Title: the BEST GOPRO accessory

Oh God, I meet when we will wander.
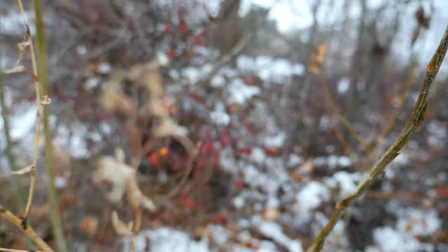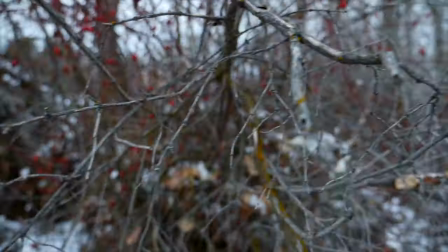Oh boy.
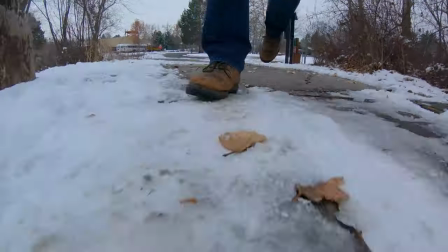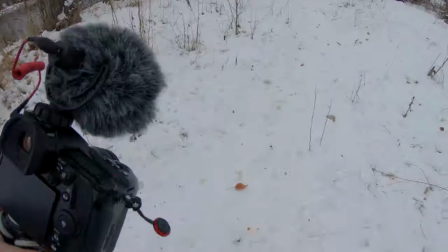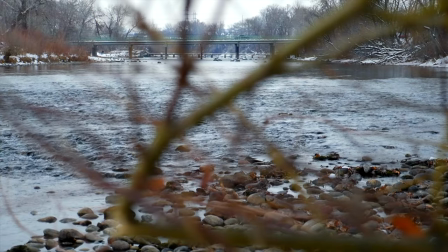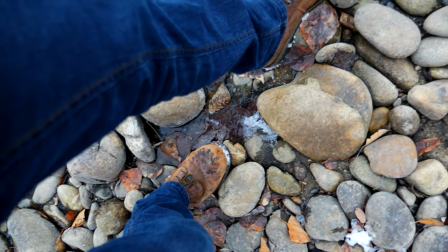Yo guys, what is going on? Jake here. It is Saturday, a beautiful, nice sunny day. Nice sunny video, which you guys know means I am not trapped in my office in the week. We are out and about having a great little weekend. And today, guys, I want to talk about my favorite GoPro accessory. Now, it's probably my least favorite accessory to see people using because it just looks stupid. It's so obnoxious, but that happens to be the selfie stick. So, guys, the selfie stick looks really stupid, but that being said, I have definitely found it to be the most useful. it gives you a ton of flexibility to get a lot of really interesting shots with a GoPro and really when you're stuck with a fixed look like the GoPro it's nice to have a tool that lets you get some sort of different looking footage so we're going to talk through some of the shots that I really like to use this selfie stick for and why I think it's just so dang good and why I think you guys should definitely consider getting one if you have a GoPro.
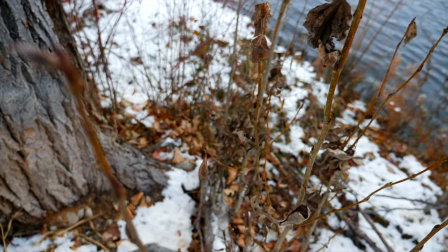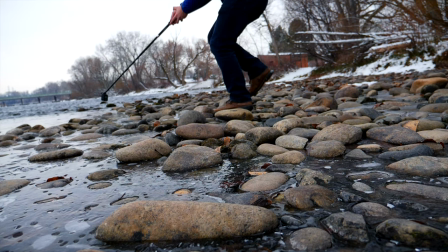All right guys, so the first shot that the GoPro selfie stick really helps with is vlogging, believe it or not. It's the same reason I use a Joby tripod just like every other YouTuber in the world when you're vlogging with a nice camera is because it bumps the camera up out of your hand and you don't get that effect where like the hand is sort of in the shot and you kind of see it. In nicer cameras, it doesn't really matter as much. With a GoPro, it looks really bad. So let's show that right now.
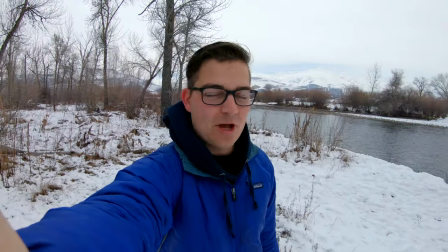all right guys so here is the gopro without the selfie stick you will notice that my arm just looks really really kind of lame when vlogging with
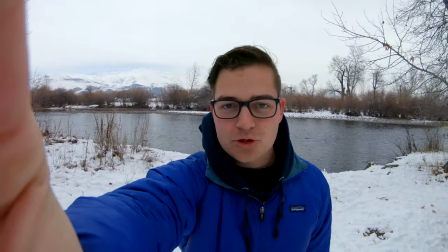the gopro like this it's really out there and it's just that wide angle distortion does not look good but let's throw in the selfie stick
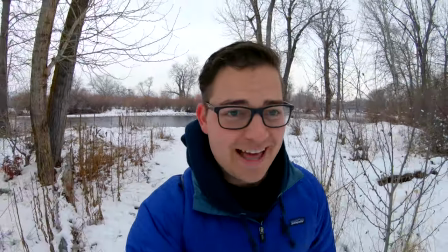and now guys we are in the selfie stick i also noticed in that last shot my hand even made it into the clip with that wide angle but
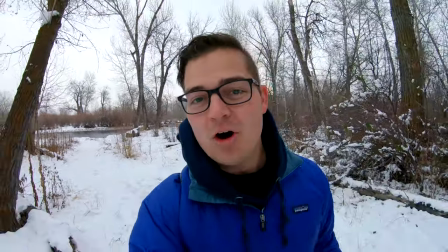with the selfie stick and i don't even have it extended at all you guys will just notice that this looks a lot more like kind
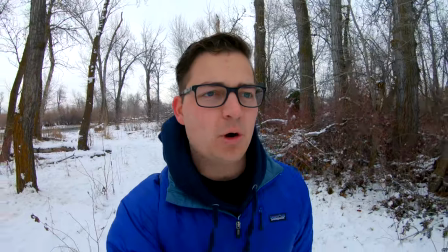of what you would see from a vlogger instead of having the big old arm hanging in the middle of the frame
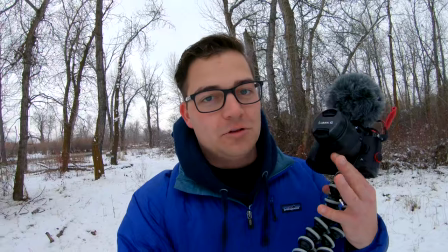so selfie stick for the win when vlogging all right guys and the next shot that i love having the gopro selfie stick for is the nice low shots that are super accessible with a selfie stick and it allows it to be really smooth because it's extended from your arm it's down low to the ground you get a really cool look and it doesn't have to be super jerky because a lot of times when you're trying to bend over and just hold the GoPro in your hand it gets really bumpy so let's show some examples of that.